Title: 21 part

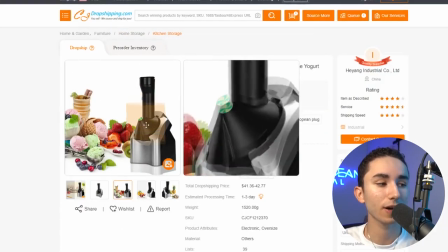Well, should probably be a clip of you using this product, putting in some fruit into it and showing that it can make ice cream. Any clip outside of that just doesn't make sense. But again, if you don't give specific directions, your influencer can sometimes totally mess this up. And I would say another way to ensure that you get amazing UGC content from whatever influencer you're working with is give them ad inspiration. Don't just send the product, send them some lines and say, hey, all right, film content. No, you have to give them the exact clip ideas and inspiration, because otherwise they're going to be sort of left in the dark.
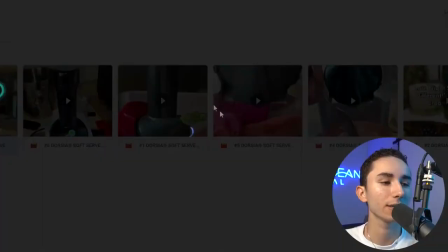So for me, whenever I send out a product, I will show them clips and ads that I have made based on content that's already out there. hey,
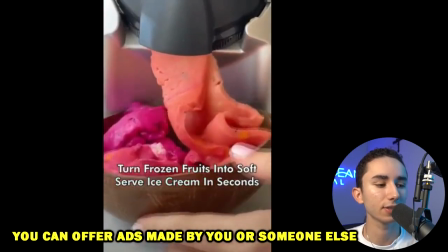here's some inspiration. So We got some good clips using the product. It looks nice.
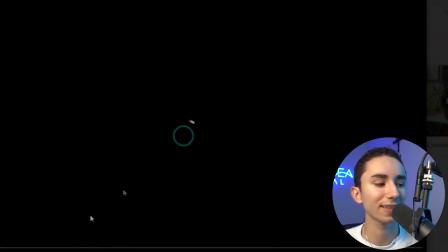And these are good clip inspiration for my influencer when they receive the product, because then they can see, oh, I can film a clip like this, or I can film a clip like this,
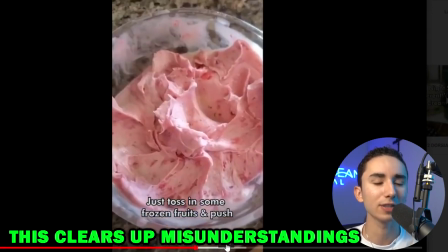or I can try to make this better by doing this instead of what they did.
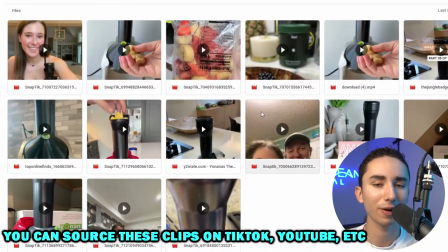In fact, I have a whole folder of all the clips that I find on TikTok, on YouTube for my product that I'm going to be sending out, so that they get the full understanding of what's been done, how they can improve, and just get inspiration in general. So let's take a look at one of the ads that my influencer team did make. Now, this influencer, I believe this is the first product she ever made ads for me. And whenever you work with an influencer for the first time, the first ads they make are never going to be perfect. You're going to have to give them feedback. You're going to have to get on meetings. You're going to say, hey, I think that you could have done better with this clip. Can you film a clip of this instead? This B-roll? Are you saying this instead? Because it's never going to be perfect. So let's review this ad right here.
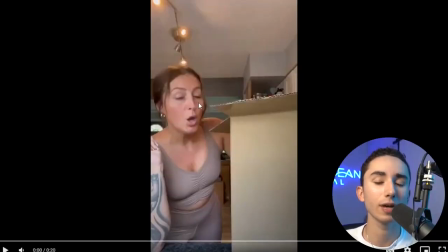It's an ice cream maker, and she's going to do an unboxing type angle for it.
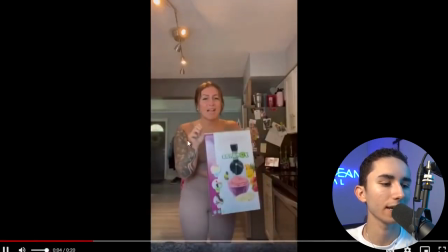When I tell you I've been waiting for this, Okay, I've been waiting for this, and I am so excited it's finally here.
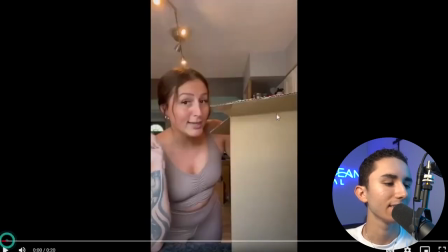I would say, first off, with that hook, this first clip right here, it's extraneous.
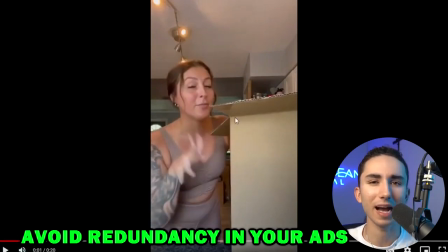She's saying the exact same thing in this clip as she does in the next clip, that I've been waiting for this. So saying it twice doesn't make a lot of sense.
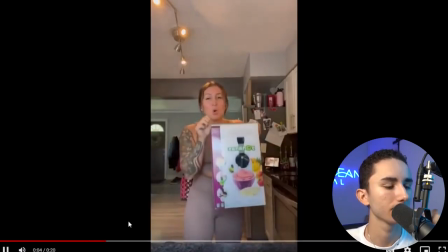I would have cut the first 2 seconds because you already lost me there.
I've been waiting for this, and I am so excited it's finally here.
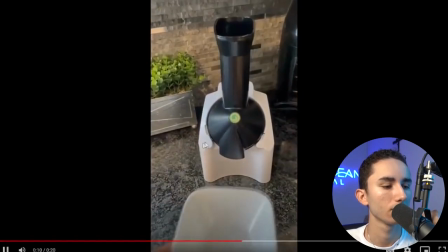So this machine is going to take frozen fruit and turn it into soft serve.
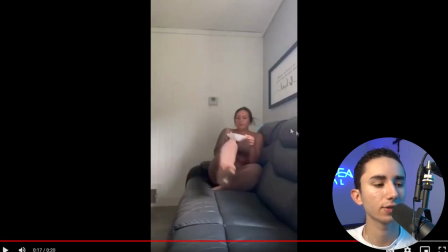So now I can enjoy this anytime at home.
Pretty good. Then she's got the end result. I would say for the end scene, way too far away from the camera.
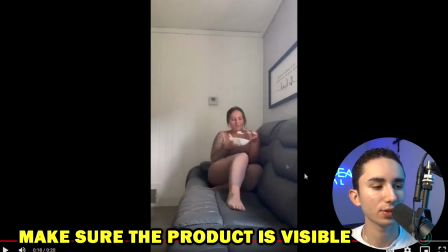I can't see the ice cream. I mean, is she enjoying it? Yes. But it could have been a better angle.
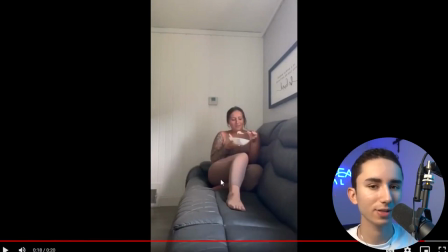It could have been the camera a little higher, pointing down, so we can actually see the ice cream, seeing her eat it. This doesn't look great in my opinion. Overall, there were some good moments though, so her enthusiasm was really good. But the clips, a little bit low quality.
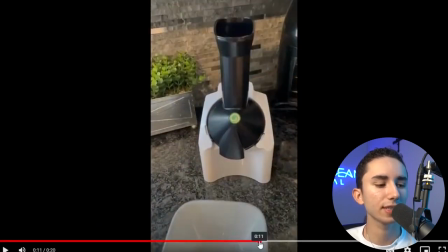This unboxing scene I think was the best one. Then when we're seeing the product and using it, it takes a few seconds.
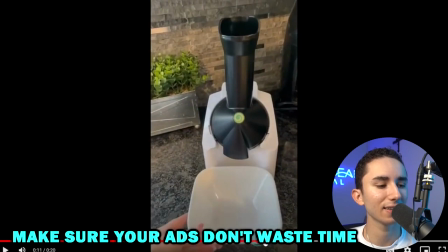Like she puts the product down at around 8 seconds, and then it takes 3 seconds of putting a plate, like having a plate under there.
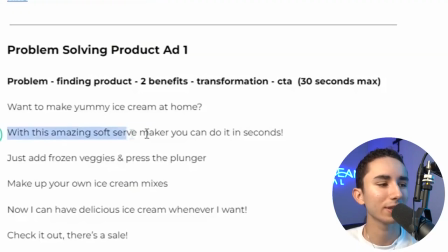And this was the exact scene. Like if we're doing with this amazing soft serve machine, you can make ice cream in seconds.
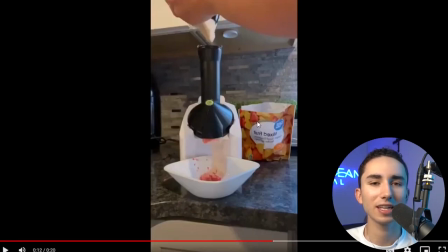They're going to put a plate under the machine and not actually show it in use. And that happens all the time. So you have to give them exact directions. A lot of times exact notes about, all right, for this line, this is the scene that it needs to be. I don't want you to put a plate under the machine because that's just going to lose people's attention. And that's something you'll notice a lot with creators.
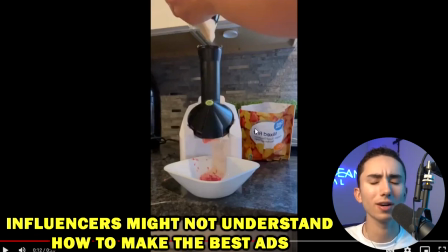They will have scenes that are boring and you're like, oh, oof, as a marketer, you can't have that in there.
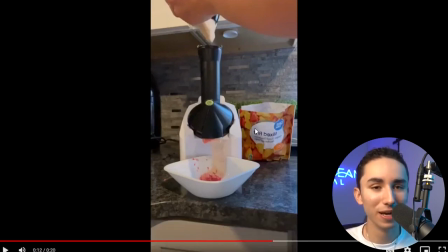It's going to be too boring. People aren't going to watch the rest of the ad. So again, it takes a lot of feedback, and even when you give them a lot of inspiration, just know it's never going to be perfect the first time. And the final thing before I move on to my next point, when you are getting UGC, make sure that the ads feel different from each other, which means you should have different hooks, different benefits, and different clips. And a lot of times when you work with influencers and you're going cheap with it, they will reuse the same clips and your ads won't feel different enough, so that when you're testing, let's say the 2 to 3 ads that you are requesting from your influencer, the results are going to be pretty similar because they have the same frameworks, they have the same clips. So always make sure when you are doing the preparation phase, have different scripts in place that have different formats.
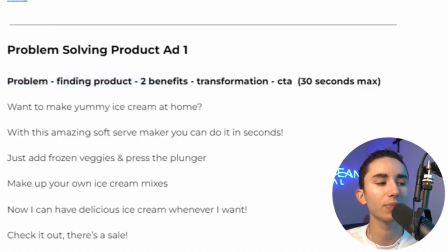So if in one ad you're talking about a problem, in the next one talk about just a hook and then benefits. Just get straight into the point with things, but each ad should feel different.